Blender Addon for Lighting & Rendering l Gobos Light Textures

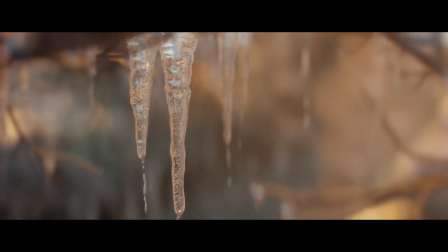Lighting is one of the most important aspects of 3D rendering that artists should nail perfectly if they are going for realism.
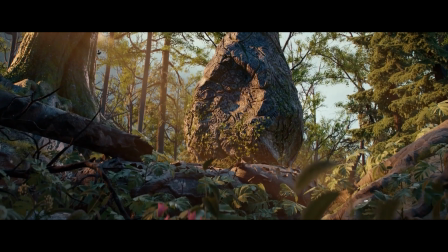And if you don't understand the basics of lighting, you might be confused sometimes when it comes to reaching perfection with a scene that has everything going for it,
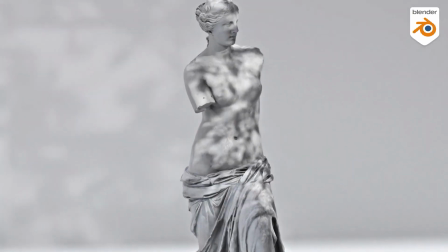with detailed modeling, outstanding textures and materials, but it still looks like a render.
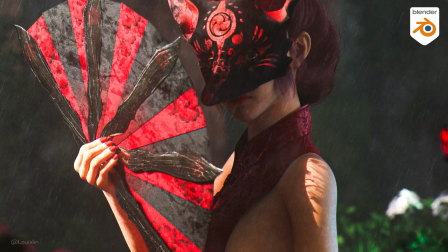You can't quite put your finger on it. But there is something about it that feels fake.
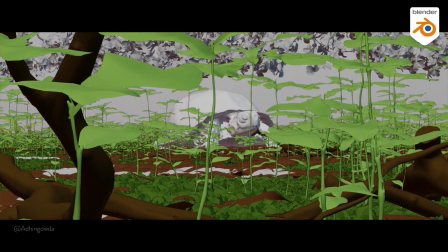Today we're gonna take a look at something called implied lighting and how you can elevate your work by incorporating it into your scene to add realism.
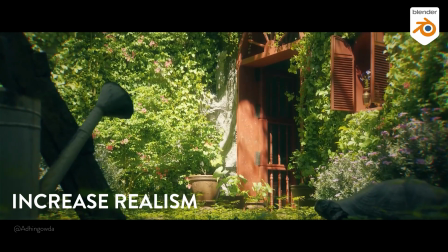Implied lighting is when you have an object off-scene that is using shadows to add extra
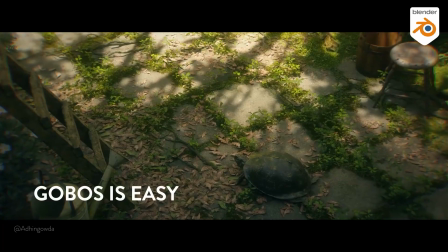story or depth to the environment by showing things that are outside of the camera frame.
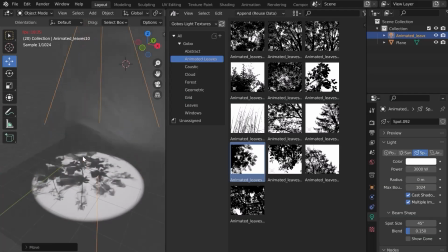A common trick is to add three shadows which will be seen across the interior design or the project.
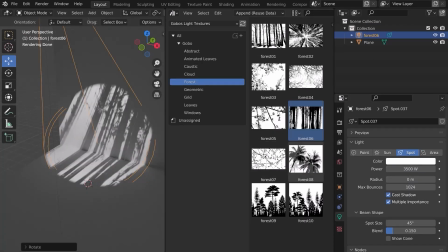And the good thing is there is an awesome add-on that lets you do that in just a couple of clicks.
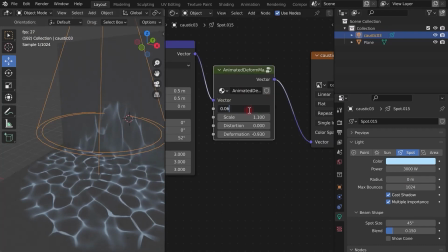Today, we're gonna talk about Gobos Light Textures, the latest addition to the B-Production family, developers behind transportation,
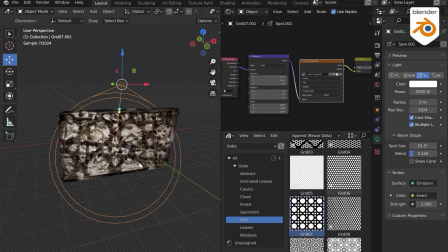vegetation and the recent forestation add-ons. Gobos is a library of animated and static-like textures that can generate realistic shadows in your scenes,
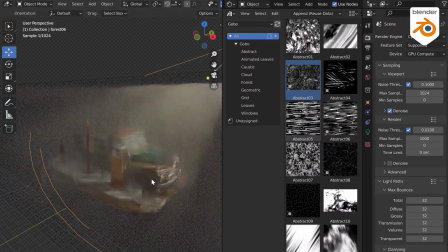easily create volume, depth and realism by simulating the real world.
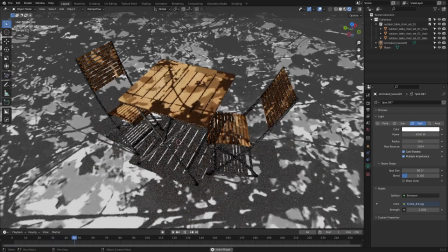It offers 90 plus assets and that includes textures with animated leaves which can cast realistic shadows in your renders.
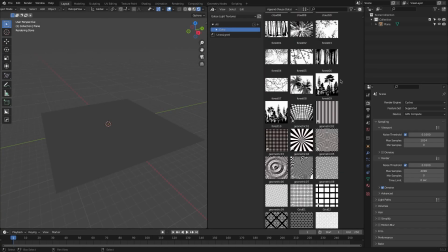GoBoss is a collection of light textures that you can import into your asset manager and drag and drop it into your scene with just one click.
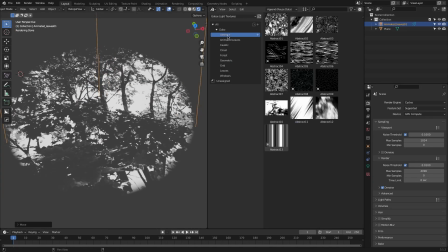The library is divided into nine sections or categories which are abstract,
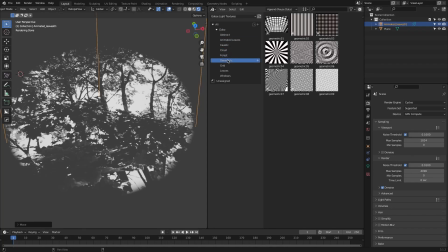caustic, cloud, forest, geometric, grid, leaves, windows, and animated leaves.
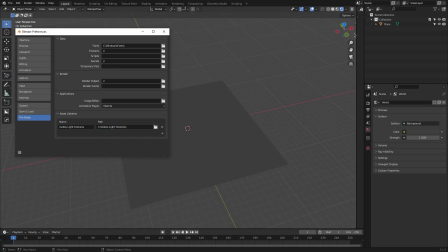To see all the light textures, open up the asset browser window and from the drop down menu, select GoBoss light textures.
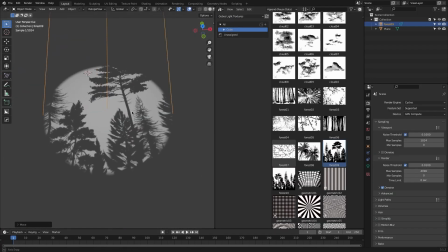Now, all you need to do to add lights to your scene is drag and drop it into your scene it is also important to know that gobo's textures are not compatible with eevee so it only works with cycles with the light selected you can adjust the light settings in the properties panel like
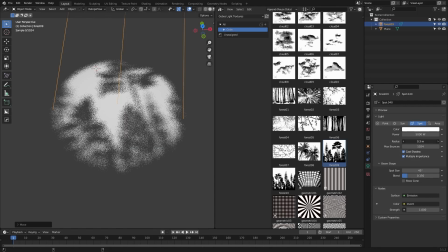the power of the light or the radius which allows you to add blur to your shadows and you can also adjust the light tint the spot size and
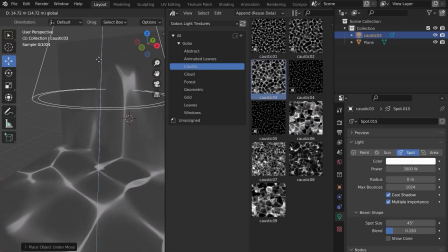the blend for more soft gradient outline you can adjust the lights and the animations even further if you jump to the shader editor.
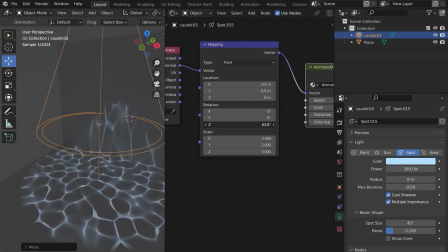You can control the speed of the animation, the scale, distortion and deformation when using the caustic category.
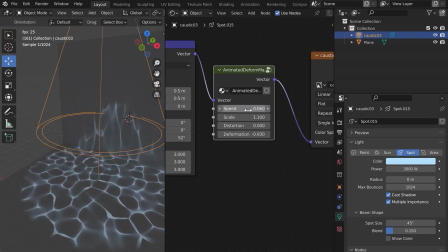You can also control the scale of the texture by changing the scale on the mapping node.
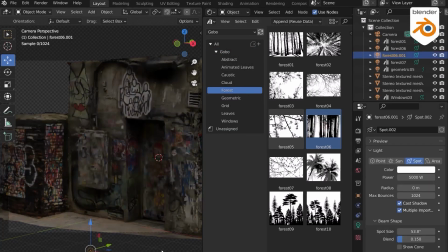These light textures add so much realism to your scene and make it look bigger than the scope of the camera.
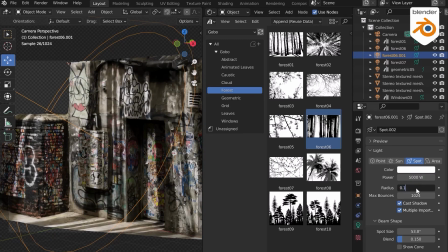Also, it is better visually and can break the boring one light source. This also makes your lighting much more interesting and dynamic,
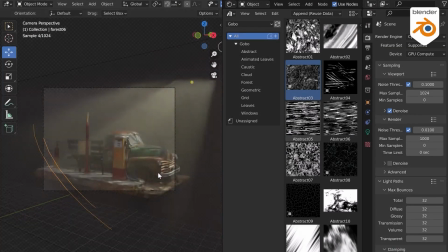especially when using it with one object as it casts realistic volumetric rays if you are interested in this add-on
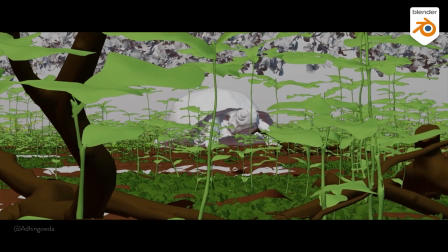you will find the necessary links in the description i hope you found this video useful if you did please give it a thumbs
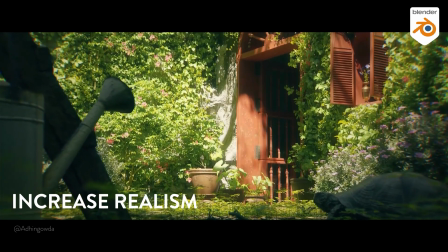up you can also check some of our previous videos thank you very much for watching and I'll see you in the next one.